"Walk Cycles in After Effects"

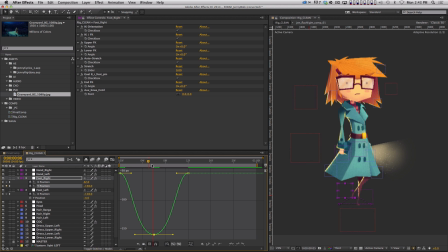757s
So as it reaches the apex, it hangs there for a second, and then it comes down. Now what's happening by default is it's coming down and easing into the ground, and that is not how people walk. Walking is controlled falling. And so what's gonna happen is Jenny's gonna lean forward and that front foot's gonna
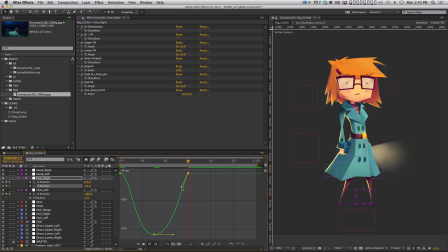775s
land and just stop because it's literally gravity pulling it into the ground. So this is what it should look like. Easing off the ground, getting to its highest position, easing out of that, and then falling to the ground. So this is what that curve needs to look like. And now I need those same keyframes to happen on the other foot, okay?
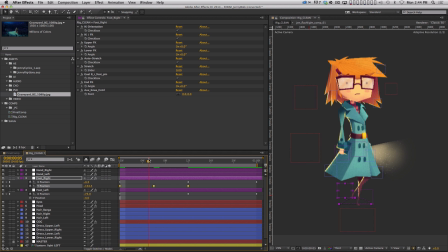795s
So that's one foot. And now on the left foot, I want the same thing to happen, but just, now at this point in time. So let me just paste those keyframes and see what we get. And I may need to adjust this Y position a little bit.
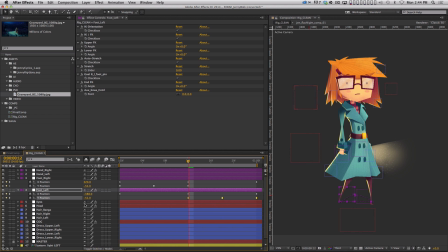811s
So with all three of them selected, all three of those keyframes, I can actually adjust all of them as a group and lower them a little bit.
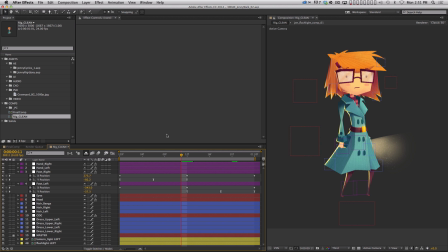819s
Did you guys catch that? After Effects just crashed on me, and it actually hasn't done that on me in a while. So I'm guessing it has something to do with all this fancy character animation we're doing. But anyway, either way, we're back, and let's take a look at our animation curves for our left foot Y position, and that looks good.
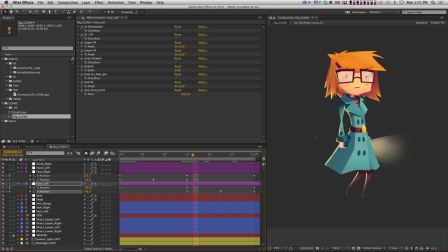839s
So let's just do a quick RAM preview, and let's see what we've got so far. So far all we have is the the X back and forth movement of the legs,
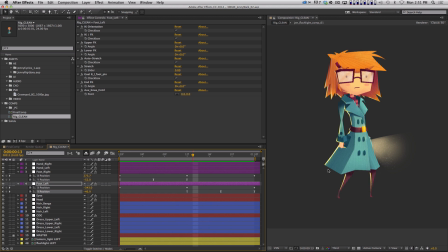851s
and now we've got each leg sort of picking up and setting down. And already the legs kind of look like they're trudging forward, okay? And so, the rest of this is really going to be adding,
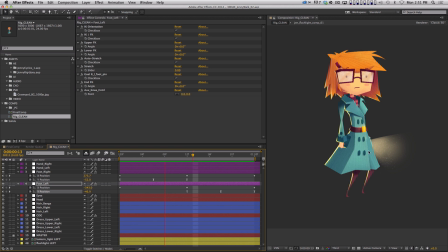866s
some overlapping action, some follow through, and just trying to mimic the dynamics of someone walking. And we're just going to take it piece by piece. Let me switch this to quarter res so we get a little bit faster RAM preview. This artwork is very high res. This is actually a 5,000 by 5,000 pixel comp.
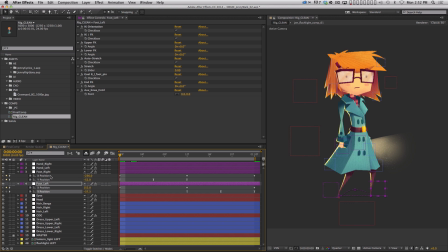885s
So we're in quarter res and it still looks good. All right, so now that we've got the feet basically doing what they're supposed to do, and we might tweak them, why don't we now start incorporating the rest of the body? So let's start with the center of gravity, okay? And let's scrub through this and think about this, right?
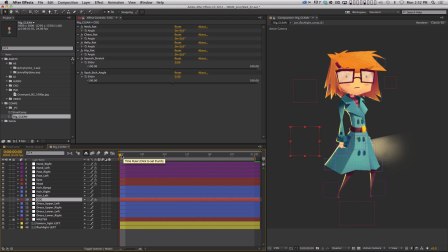903s
When someone takes a step and their foot lands, that is when all of the weight of their body falls to the ground and they have to catch it. And then when they step up in the air, all of the weight of their body goes up in the air, okay? So when we're in a position like this, the weight of the body should be down.
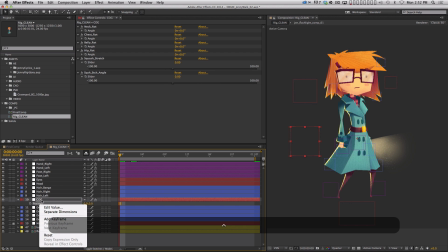923s
So I'm going to open up the position keyframes, the position property of the center of gravity, and separate dimensions, put a keyframe on Y, and I'm just going to tap shift and the down arrow and just lower the body a little bit,
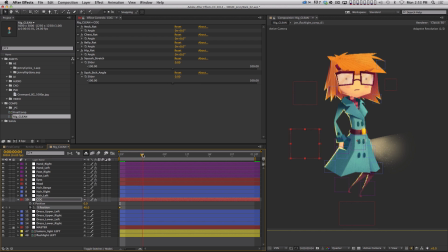935s
okay? And then I'm going to go to the midway point of this step, which is going to be frame 6. Remember, frame 0 is the beginning, frame 12 is the midway point, and frame 24 is the loop point. And so frame 6, I'm going to now hold shift and nudge the body back up a little bit, okay?
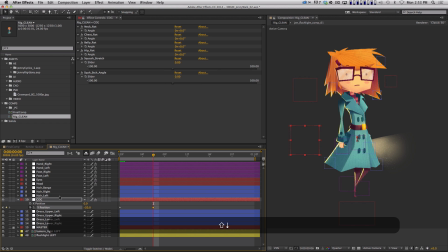954s
And not too high, because if you nudge it too high, you can actually create some weird, kind of popping with the joints of the legs. So you don't want to go too far with it. And then just sort of look what we've got, right?
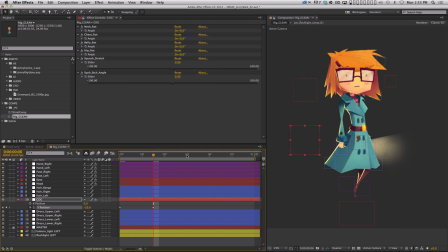967s
The foot steps up, the body goes up, right? And then on frame 12, I'm just going to copy and paste this, okay? So this is what the body's doing now, okay? It's going up and down with the step. And now I just want it to repeat that. So I'm just going to copy and paste this, okay?
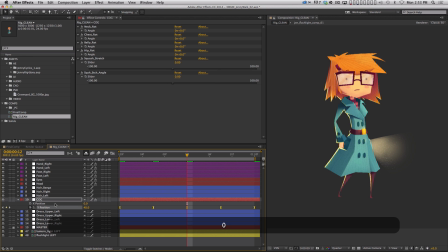985s
And let's hit easy ease on these and do a quick RAM preview. And let's see what we got so far. Cool. All right. So, that certainly helps. But here's the thing. All of these motions that we're going to start adding, they don't all happen at the same time.
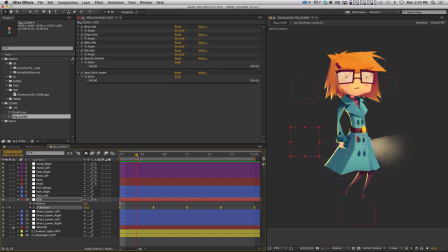1005s
When Jenny takes a step, right, and she goes up in the air, all of her weight is moving up in the air. And then when she lands, it's all coming down. But it's going to continue to come down for a frame or two after the step lands.
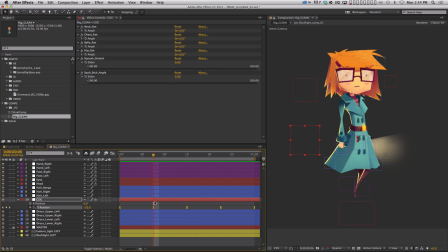1017s
And it's going to continue going up for a frame or two after she goes up in the air. So what I really want to do is nudge these keyframes forward 1 or 2 frames, right? And that way we can get some overlap, some follow through. And you're going to see the problem with that.
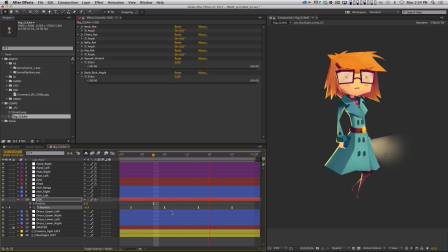1031s
It looks good on the second part of the animation, but the problem is these first couple of frames, there's no movement at all. So what I need to do is actually go to this last keyframe. I'm just going to select Y position. I'm going to click on the property, selecting every single keyframe, and I'm going to hit copy, paste.
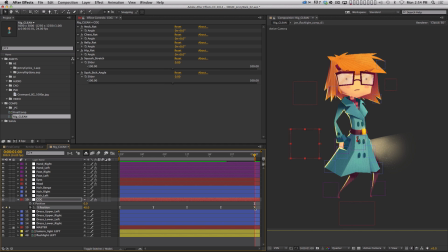1051s
Okay. And this is what that's done. It's given me, if I now select the Y position, it's given me keyframes that actually extend out way past the timeline's kind of ending point. And so what I can do, I know that this keyframe and this keyframe are identical.
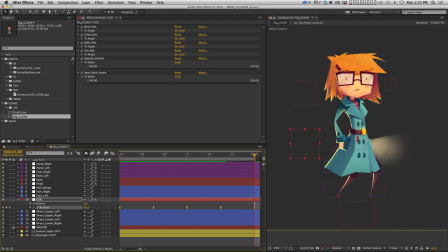1070s
So what I like to do is put a little marker on this layer. So with it selected, hit the asterisk key, the one on your number pad. And now go to the first frame, and now I can just shift this layer over, line it up with the marker, and extend this.
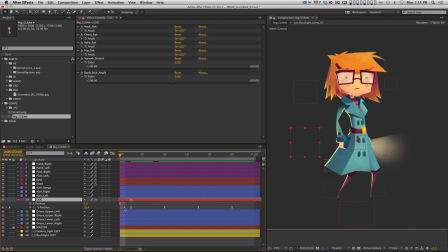1085s
And now if I move this forward a couple of frames, the animation that's happening here is actually happening back here too. So I've still created a seamless loop, but now I can sort of decide where I want that loop to begin. And no matter where I slide this layer, it's going to be a seamless loop. All right.
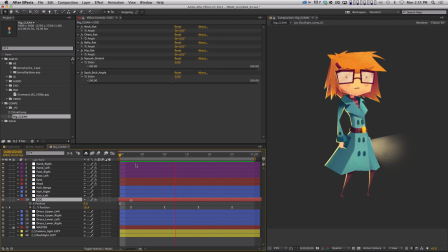1103s
And so now there's a little bit of a delay when she goes up, her body keeps going up even as she starts to come back down. Okay. So it creates a little bit of a lag, which is nice. All right.
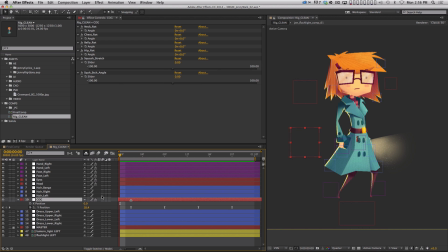1118s
Now, at the same time, there's also kind of a shifting of a weight that happens when you're walking, right? You shift from leg to leg. And this is a 2D character rig, so you can't, we're not literally going to shift her in Z space or anything like that, but we can sort of fake it by adjusting the rotation of the center of gravity, okay?
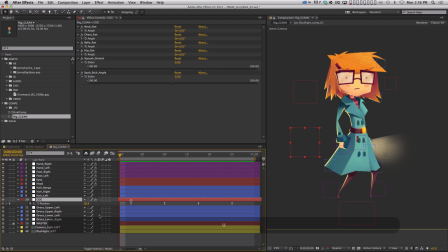1137s
And so let's just do the same thing. Now, to make this a little bit easier, I'm going to slide this layer. I'm going to slide it back to the starting point. And then that way it's just going to be easier because now I can line up my rotation with these keyframes and then I can offset them afterwards.
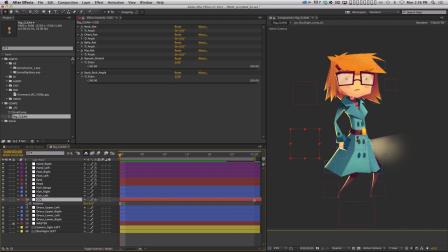1155s
So let's put a rotation keyframe on here. Let's easy ease it. And let's think about what is actually going to be happening. Okay. As Jenny steps up in the air, she's going to sort of,
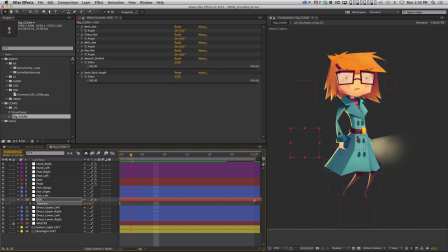1172s
lean back to get the leg off the ground, but then lean forward when she lands. Okay. So when her feet are on the ground, she's probably leaning a little bit forward, not very much, okay? Let's try 2 degrees and see what that looks like.
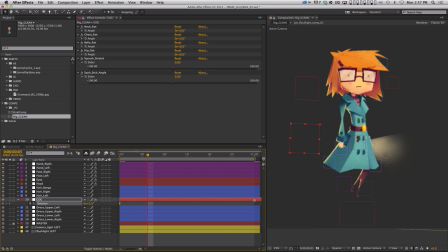1186s
Which means that when her leg is up in the air, right, at frame 6, she's going to be leaning back a little bit, right? Sort of using her momentum to throw that leg up. And it's not literally throwing the leg up. It's just a subtle little shifting of weight, okay? Then on frame 12, we're going to be back forward again.
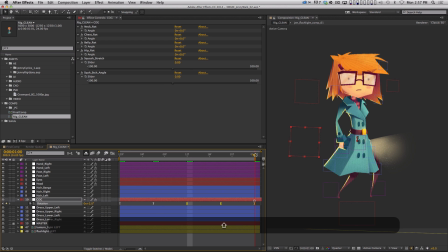1205s
And then we just want to repeat that. So I'm select those keyframes and paste them. Then I'm going to go to the last keyframe, select all my rotation keyframes, hit copy, paste. And now same thing. I'm going to move this layer and then move it a couple of beats forward, a couple of frames forward. And so now you can see, let me do a quick RAM preview,
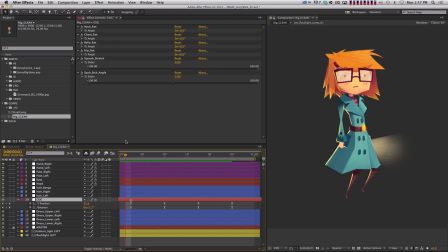1224s
that her center of gravity is moving up and down and rotating a little bit as she's walking, okay? And, so it's starting to feel a little bit more natural, but the up and down and the rotation are happening at the same time. And the rotation might actually happen a little bit before, right?
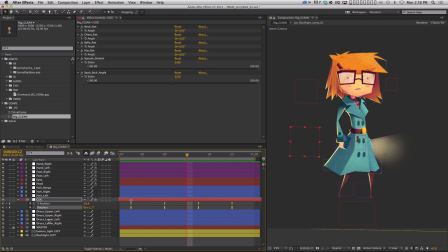1242s
It may actually precede the motion. So what I can do is click on the word rotation. Don't select all the visible keyframes here because there's other keyframes here and here that you can't see.